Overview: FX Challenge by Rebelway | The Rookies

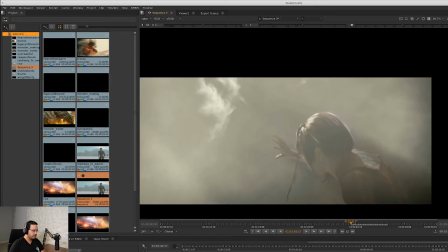(20:29)
And what I wanted to show here is the scene or the lighting and basically the entire environment composition and everything, not just the effects.
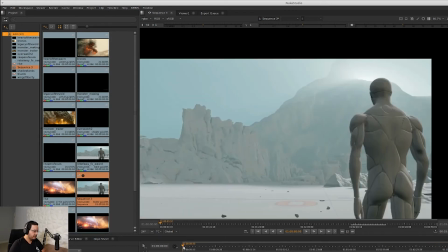(20:40)
And depending on how you're going to go, for example,
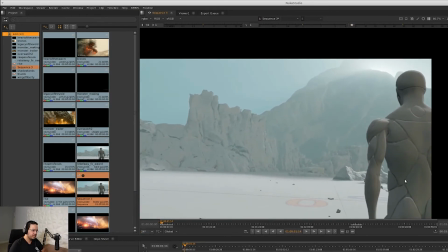(20:43)
you can have the environment be super dark and only the creature has some kind of lighting information, or it's glowing, or have this, pulsing lights, and then some form of light here to show the character.
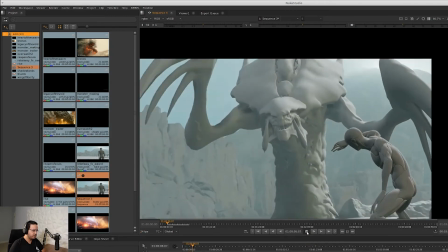(20:58)
And you can have it super dark where it only shows the silhouette.
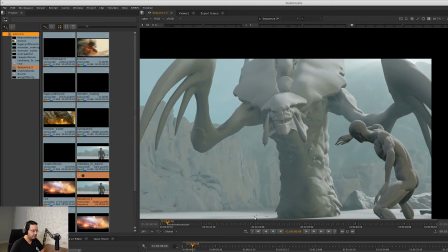(21:03)
So if you place a light behind this and have it full of like a super foggy, a lot of smoke, and you only see the silhouette and the eyes and the mouth maybe, and you can have some kind of textures on it with lava emitting or something like that.
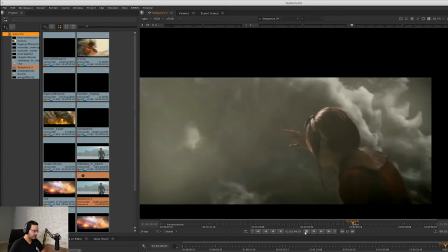(21:19)
And this is the reference I was looking at. I will show a specific frame.
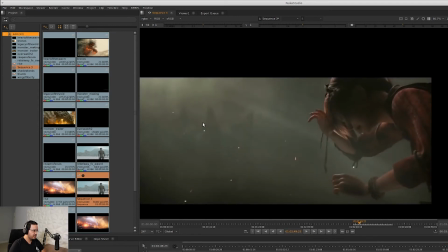(21:24)
It's very cool. So this is it. See how it's the creature is starting to appear?
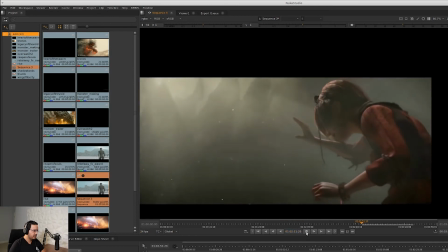(21:33)
And we can go with something like this. You can have the entire environment with smoke, similar to our Nuke for Effects, compositing in Nuke trailer.
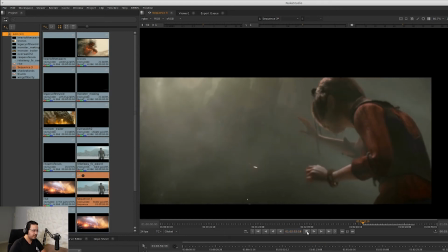(21:44)
There's a lot of effects in the beginning. There's a lot of atmo, and then you can have the creature show up, and then the eyes are going to be lit.
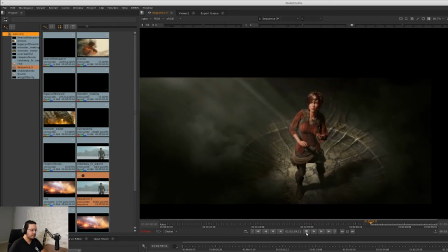(21:52)
So it's mainly for artistic reference here. So that's the one.
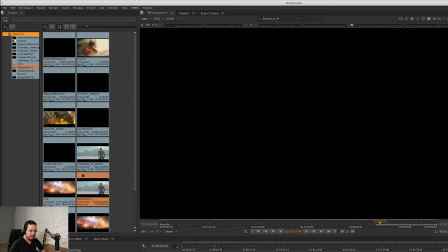(21:59)
And then
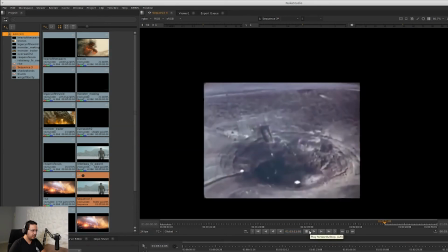(22:03)
this one is for the creature coming up. You can create something like this.
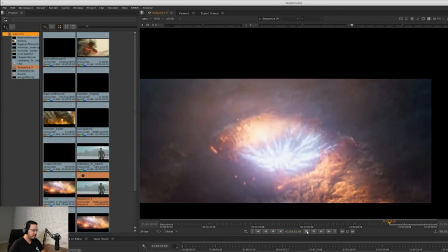(22:08)
So you can have some kind of effects that hits the ground.
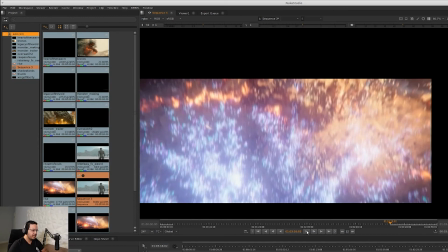(22:13)
It could be a lightning, or it could be just a crack and light gets emitted from the cracks, and then the creature comes up.
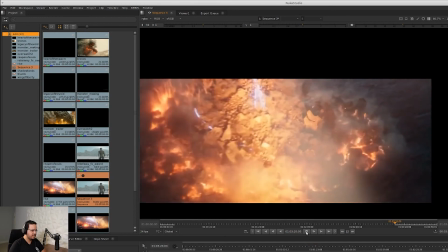(22:21)
You can do something like this. So this is the spaceship coming from the ground, and you can definitely go with this approach as well.
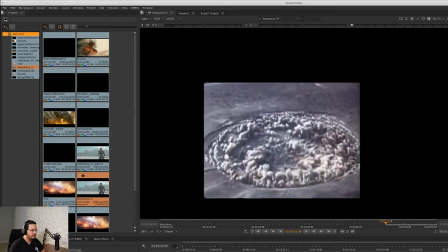(22:29)
You can have lava, you can have fire, you can have whatever you want to do in the environment.
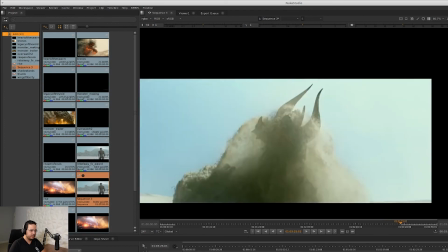(22:35)
So you have total freedom on what kind of direction you want.
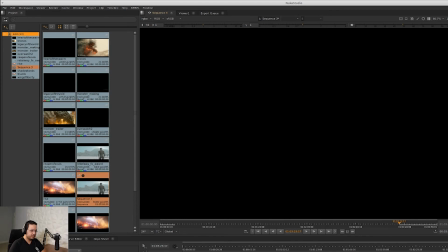(22:40)
This is a reference from Monster Hunter trailer. So if you want to skip that, if you don't want to watch that, that's perfectly fine.
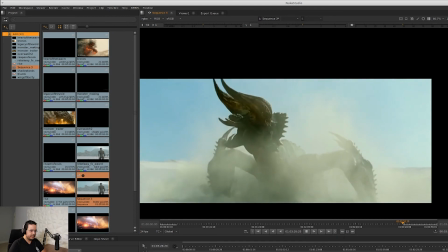(22:48)
You can skip this segment. And this is a creature coming off from the sand.
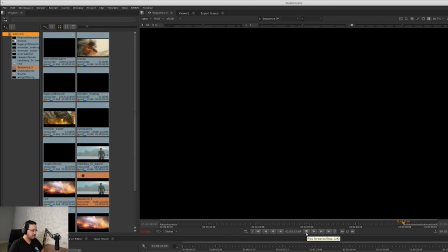(22:56)
Yeah, that's the reference. It's a small creature, but I think the idea is clear.
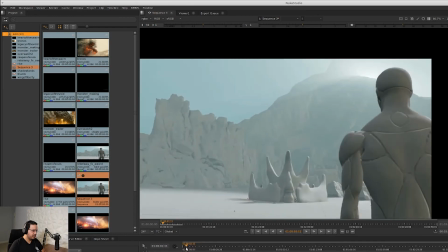(23:04)
And about this as well, if you feel comfortable changing the scale of the character,
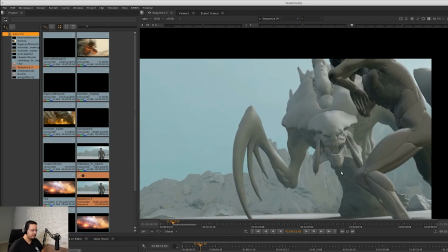(23:12)
if you want to make the creature bigger, you can definitely do that, because I think except the swing,
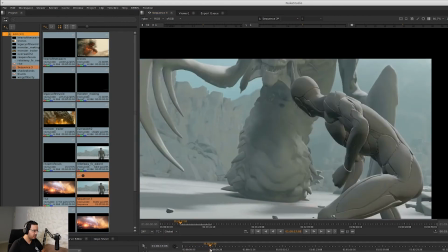(23:19)
maybe the swing is not going to work, or if you scale it, it's going to be too high.
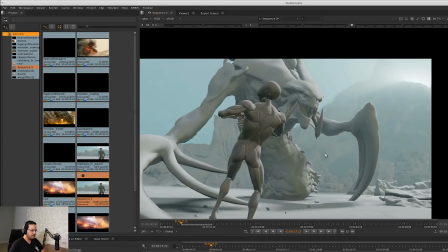(23:23)
But you can change the scale of the creature if you want to make it feel a lot bigger, or actually bigger.
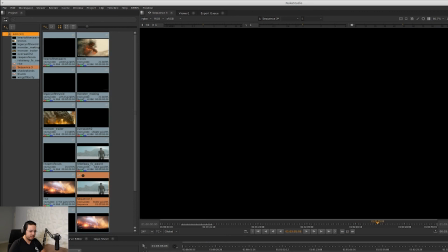(23:30)
You can definitely do that. Just make sure that the animations still work. So that's the reference for the effects there.
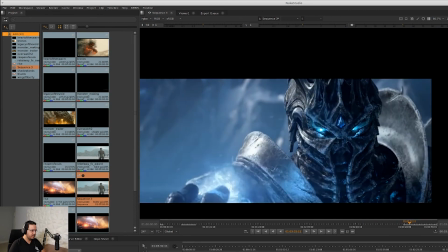(23:37)
And then this one is for the energy ball.
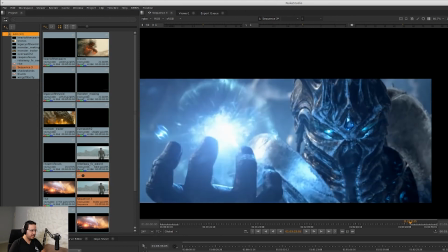(23:43)
It's an energy ball from World of Warcraft cinematic. And you can see it has two layers.
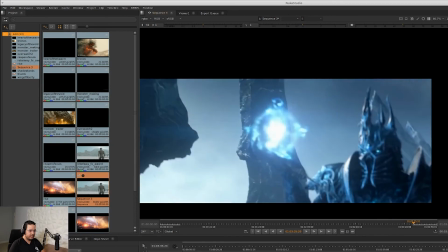(23:50)
It has a core, and I think it's not going to shoot it.
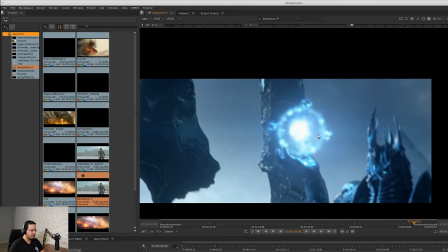(23:56)
It's controlling these three rocks, and it's gonna throw them.
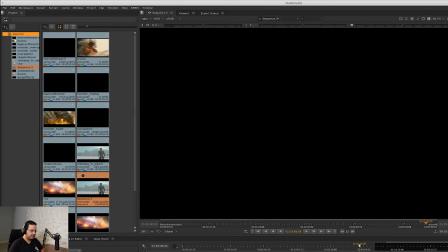(24:01)
And then the last reference I have, if it works, yep. So the last reference I have is this one, and it's very old.
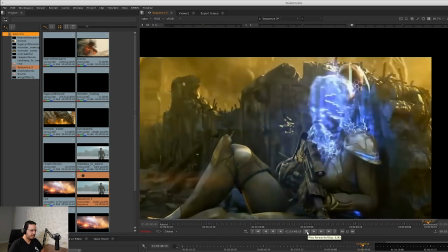(24:12)
Has a nice decloaking effect, and it has the pulsing effect I was talking about.
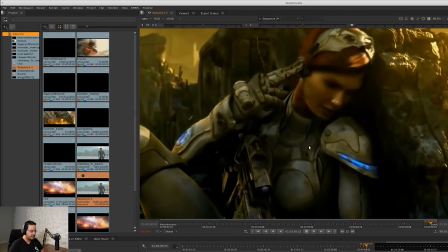(24:17)
So you can see how Sarah has this silhouette, or the suit that she has a
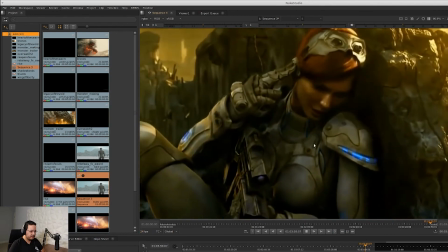(24:26)
pulsating blue light,
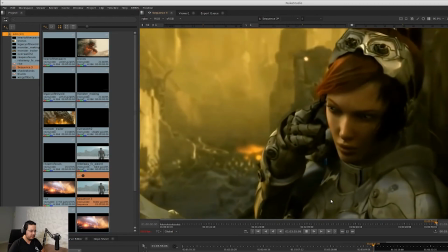(24:28)
and we can do something like this with the creature and use it to convey basically how the creature is feeling.
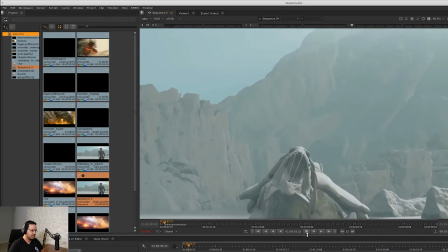(24:36)
You can change the color, you can do whatever you want.